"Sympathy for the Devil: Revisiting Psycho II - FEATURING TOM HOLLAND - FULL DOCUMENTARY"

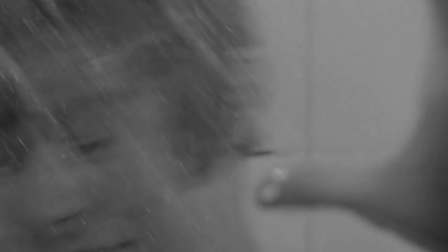(33:57)
There are some popular pet peeves, however. Beginning the film with a flashback to the notorious shower sequence feels like a concession to the studio,
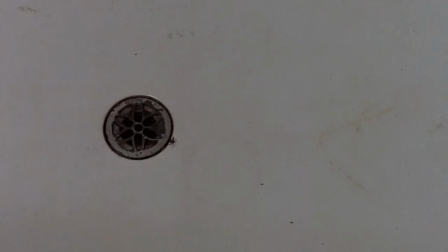(34:06)
as does the presence of graphic on-screen gore that makes its 80s origins all too apparent.
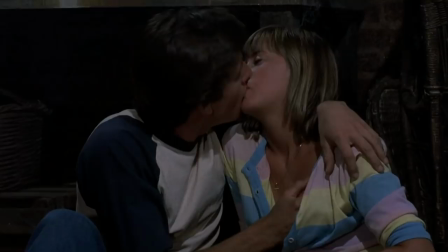(34:14)
So many of the slasher movies by then were you know, seemed popular because of explicit gore.
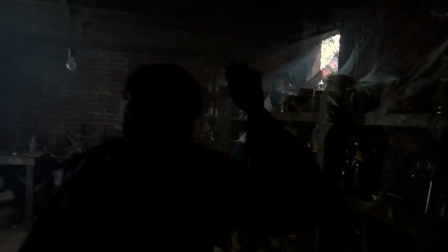(34:21)
I think we referenced to poke some fun at that at some point with the teenagers. You know, we're in the basement, which was, you know, have sex and get killed.
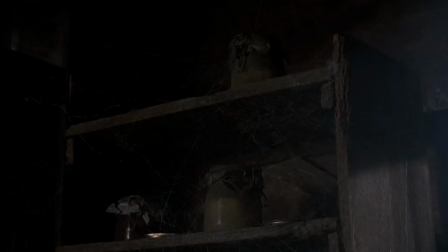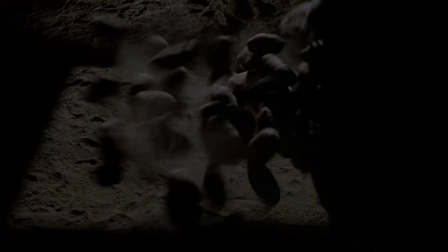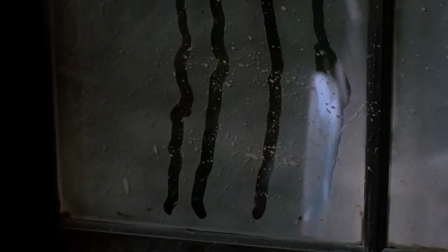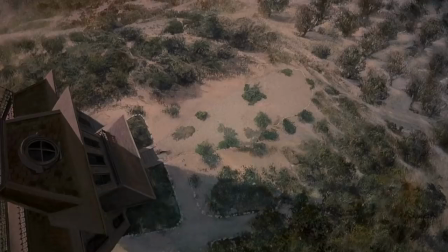And that was done with a much lighter hand, but
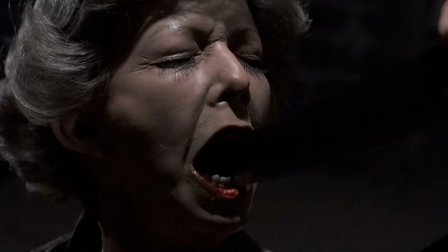(34:59)
the knife through the mouth was definitely a nod to what was then current, because it certainly wasn't needed.
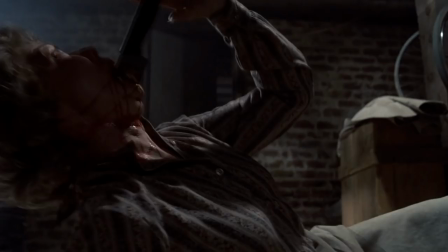(35:05)
And it didn't have the visceral impact of, let's say,
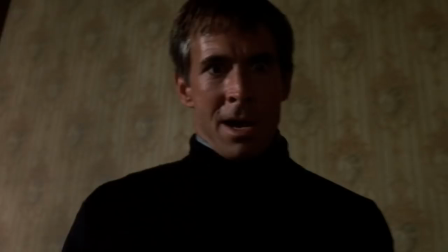(35:09)
Norman trying to grab the knife in Meg Tilly's hands when she was trying to keep him away from her.
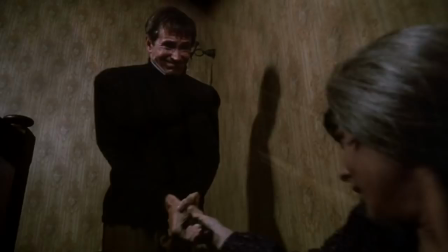(35:19)
And you saw his hands getting cut as he tried to grab it from her.
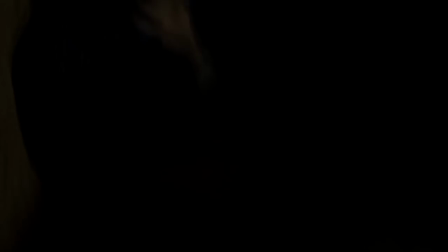(35:24)
That's horrifying, and that came out of the dramatic moment, and that felt right.
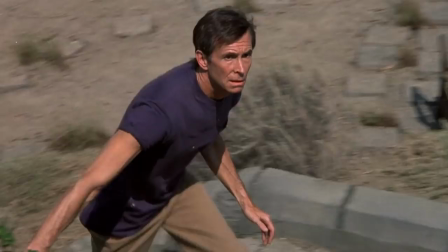(35:30)
The knife in the mouth was gratuitous.
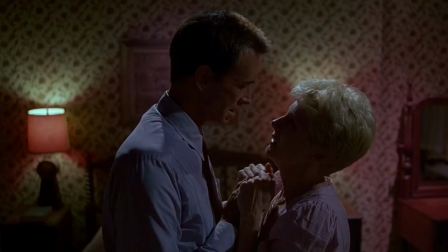(35:35)
Towering above any missteps is returning star Anthony Perkins. He was usually the romantic interest before Hitchcock came along,
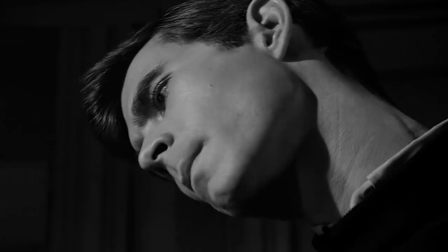(35:43)
and his performance in Psycho ensured that no one would buy him as anyone but Norman Bates.
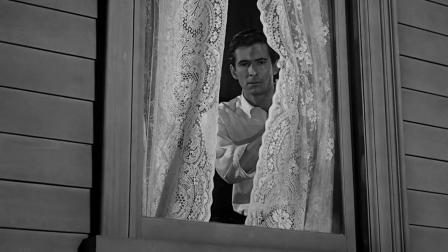(35:49)
Not for the first time, an actor found himself typecast by his most famous role. And for years, Perkins carried a deepening resentment for Psycho and Dear Old Norman. When you did the first Psycho, did that help or hurt your career? Well, it hurt it in that people started associating me with that kind of role. It helped it because people could, rather than saying, here comes what's-his-name down the street, they were able to put a name to the face. So it did both those things. And what do you think Psycho 2 will do to your career? Well, I've long since tried to forget about disassociating myself with the specter of Norman Bates, so I've got to give into that rather than resist it. It doesn't bother me anymore. I have more confidence in myself now that I'm older and have a family. I don't feel quite so remote and alone in the world as Norman did. I feel more a part of the world.
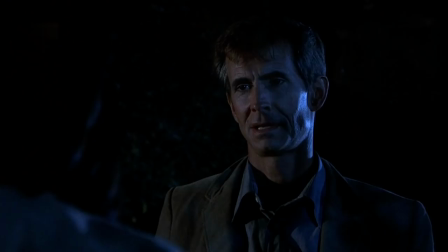(37:01)
Perkins is excellent throughout, carrying the film as its star and making Norman's journey utterly compelling.
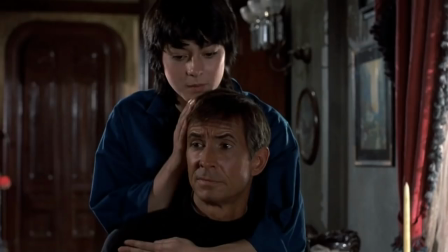(37:07)
We really feel the good in him and genuinely want him to get better.
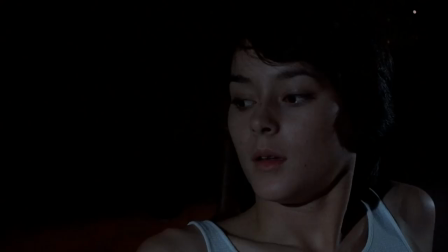(37:11)
It's all summed up in Norman's heartfelt scenes with Miss Samuels, one of which the actor insisted Holland insert into the script.
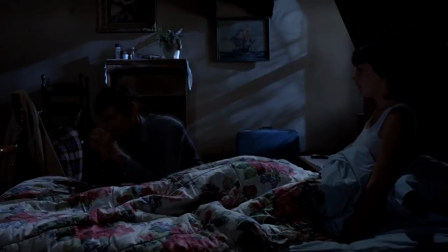Just don't let them take me back to the institution.
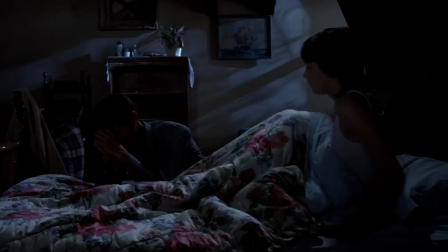(37:31) All right?
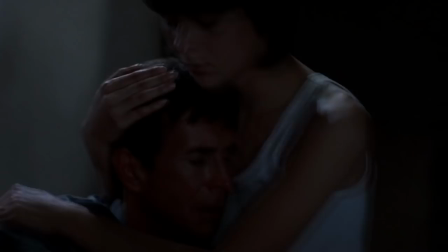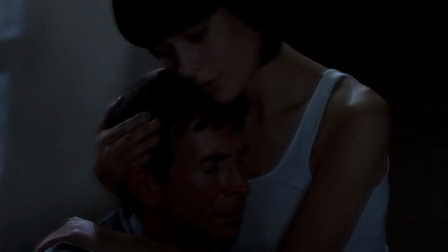(37:46) Don't worry, Norman, I
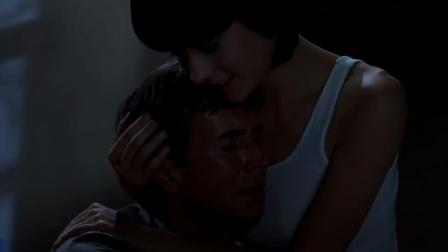(37:51) won't. You smell good. I do? Yeah. What do I smell?
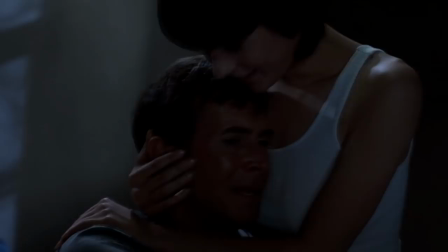(37:58) You smell like the toasted cheese sandwiches. What? That my mother used to bring me when I was in bed with a temperature.